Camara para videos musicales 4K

Lastimosamente no te puedo compartir los videos ya que no tengo los permisos, pero tengo un BTS y un B-roll en donde te puedo mostrar cómo estuvo la configuración, qué equipo se utilizó, cómo se hizo la decoración, cómo se pusieron las luces, qué tipo de luces se utilizaron. Así de que, bueno, sigamos con el video y espero de que eso te sirva y te guste.
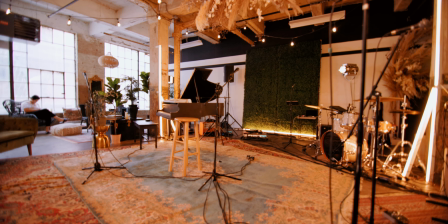En general, todas nuestras luces tenían un tipo de gel.
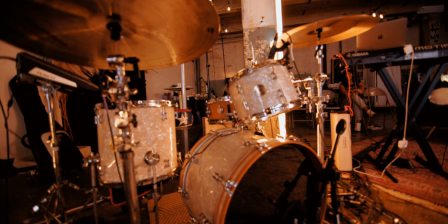Todas nuestras luces estaban puestas a 3200 Kelvin en balance de blanco y las cámaras estaban en 4800.
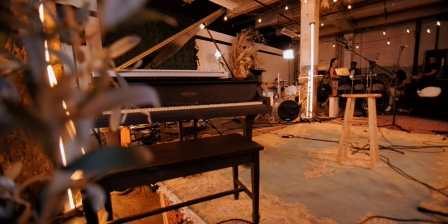Si ves a la derecha y a la izquierda, tenemos 4 tube light LED. Si no estoy mal, estas son asteras, si no estoy mal.
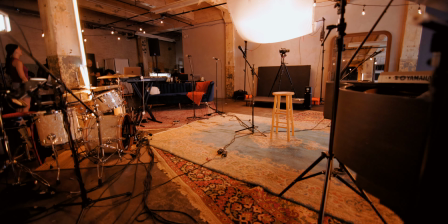Aparte de eso, tenemos en el fondo nuestra cámara principal y nuestra luz principal
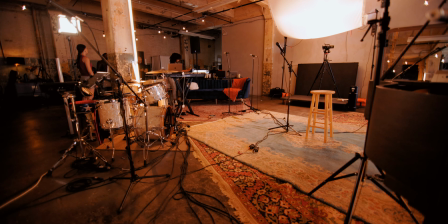es dos luces de aperture, si no estoy mal, que son las a 120 watt.
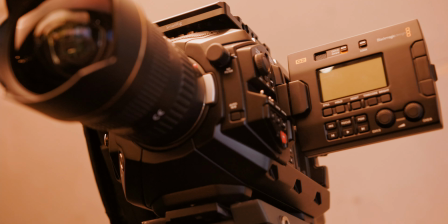Nuestra cámara principal era la Blackmagic Ursa generación 2 a la
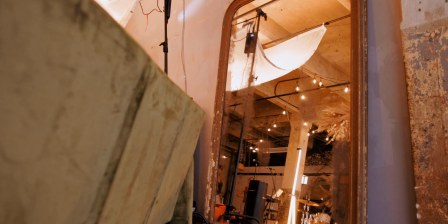4.6K, y como ven en la parte de arriba ahorita le están viendo los balas de las luces principales.
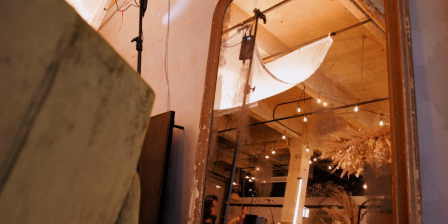Aparte de eso teníamos luces prácticas, que son los string lights que están en el cielo.
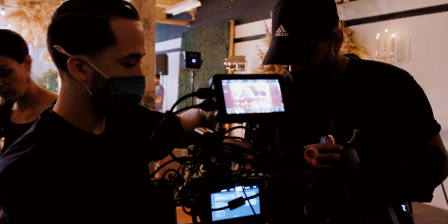Nuestro B-Cam era una Blackmagic 6K, pero la versión Pocket, que es la versión pequeña.
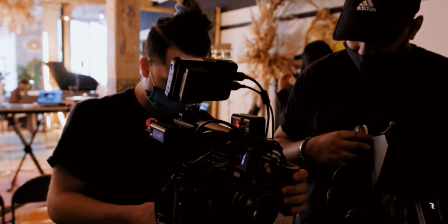Si ven el chavo de la derecha, está utilizando un Follow Focus Wireless con un transmisor inalámbrico.
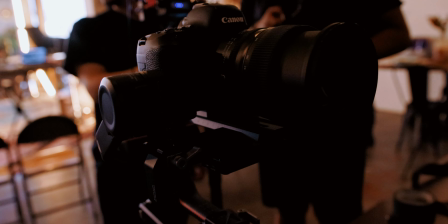La cámara que yo estaba utilizando era esta, la Canon 5D Mark IV, si no estoy mal.
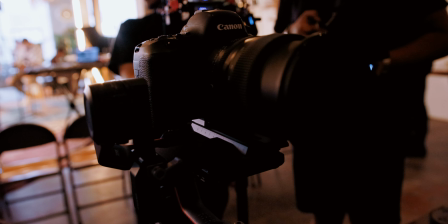Al final no pudimos utilizar la mía.
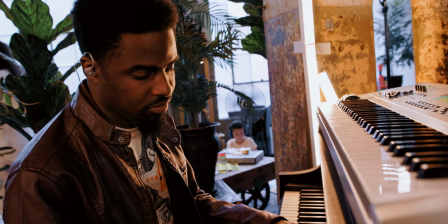Y esta es la imagen que está dando la 5D, si te habéis dado cuenta, la luz es bastante, bastante suave.
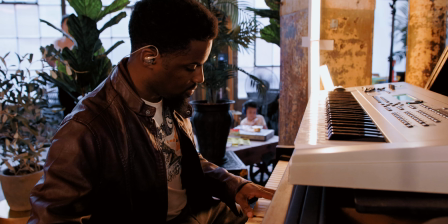Ella quería un look un poquito moody. Y aparte tenemos la luz de la ventana que le crea un tipo de rim light en los hombros,
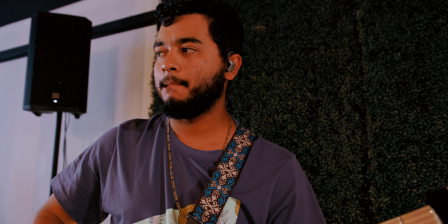o la luz que viene afuera es un poquito más azul, cuando la luz de adentro es un poquito más cálida.
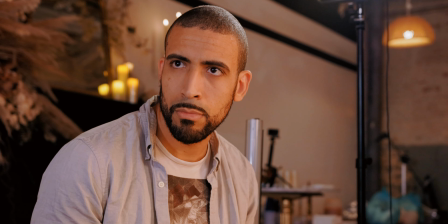Y esto le da un contraste de color muy bonito. Del lado izquierdo y derecho, detrás de la batería y los guitarristas,
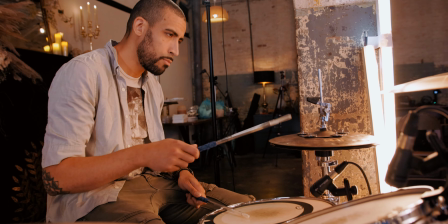teníamos dos paneles LED que les daban de nuevo una luz de relleno a ellos, que los separaba un poquito del background.
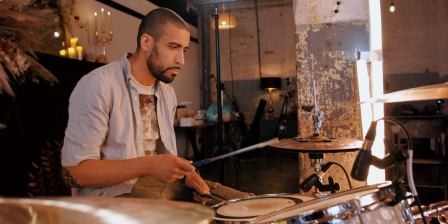Y con las luces principales y los tubos se les estaba dando la luz principal a ellos.
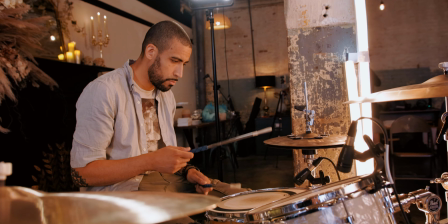Bastante suave, creo que se utilizó difusión encima de los tubos.
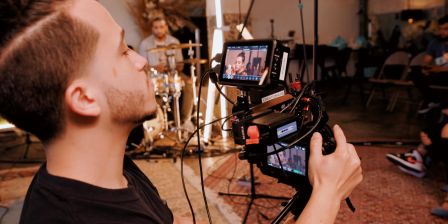Aquí tenemos a la cámara número B, que estaba grabando un behind the scenes y más que todo los close-ups.
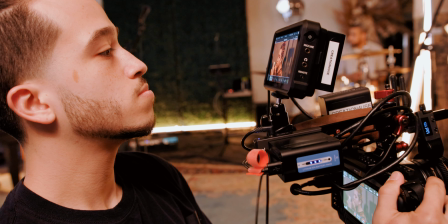Si no estoy mal, tenía un lente 50 milímetros junto con el transmisor inalámbrico.
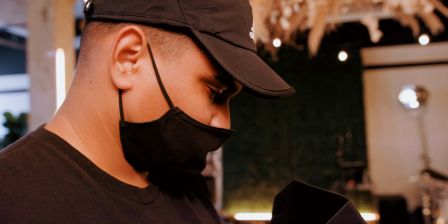Acá lo estás viendo con un follow focus inalámbrico también, que era wireless.
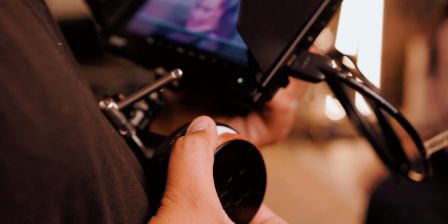Él tenía una batería y transmitía el video inalámbricamente, que es bastante, bastante bueno.
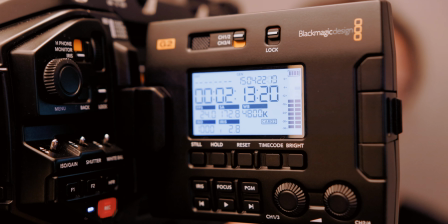La cámara Ursa 4.6 es una bestia cámara, es muy, muy, muy buena.
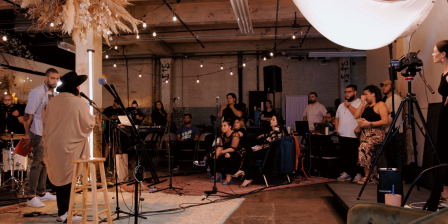Y si te das cuenta, toda la iluminación era súper bonita. Realmente habían un contraste de colores, de sombras.
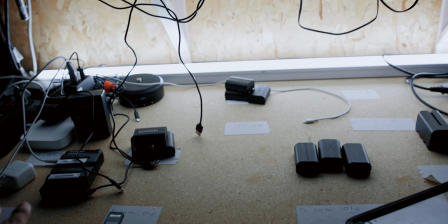Esta es la estación de carga de baterías.
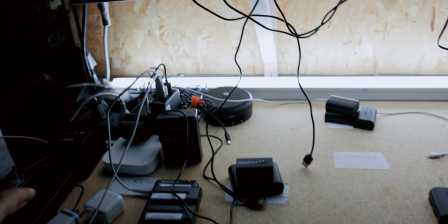Lo que pasa es que hay dos stickers, uno arriba y el otro abajo. En la parte de arriba va a decir nuevas y en la parte de abajo va a decir viejas.
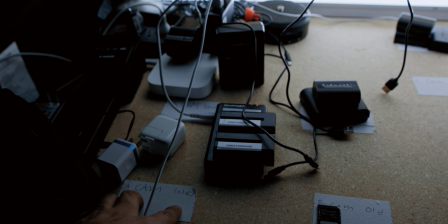Cuando utilices una batería, la pones en la parte de abajo y el asistente de cámara va a cargar esas baterías.
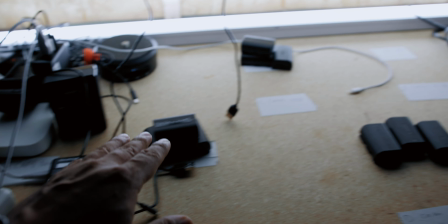Esto es bastante importante y casi siempre lo vas a encontrar en una producción un poquito más grande, en donde hay muchas personas que están colaborando.
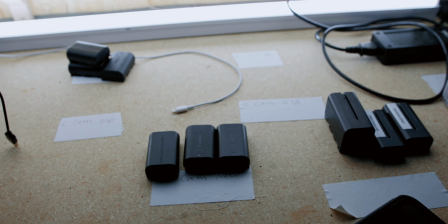Así que esto es muy importante.
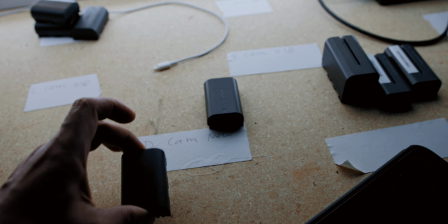Realmente este proyecto estuvo bastante bonito, mucha colaboración de parte de todos pusieron un grano de arena para que esto pasara.
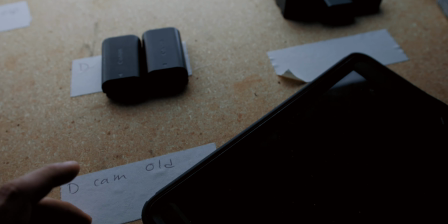Y creo que cuando estás haciendo videos musicales, estás empezando, eso es lo que necesitas, un poco de colaboración.
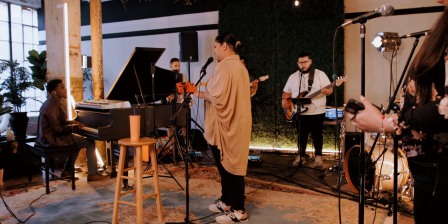En el siguiente video vas a ver qué tal estaba trabajando el equipo, desde los músicos hasta las personas que estaban en las luces.
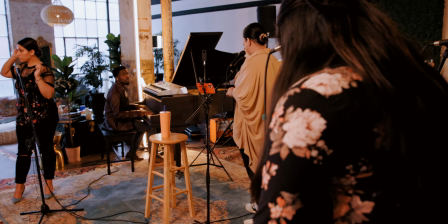Así de que esto es un behind the scene del proyecto que nosotros hicimos. Espero que te haya gustado. Si tienes alguna pregunta o duda, deja un comentario en la parte de abajo. Suscríbete a este canal si te gusta este tipo de contenido. Y bueno, hasta la próxima.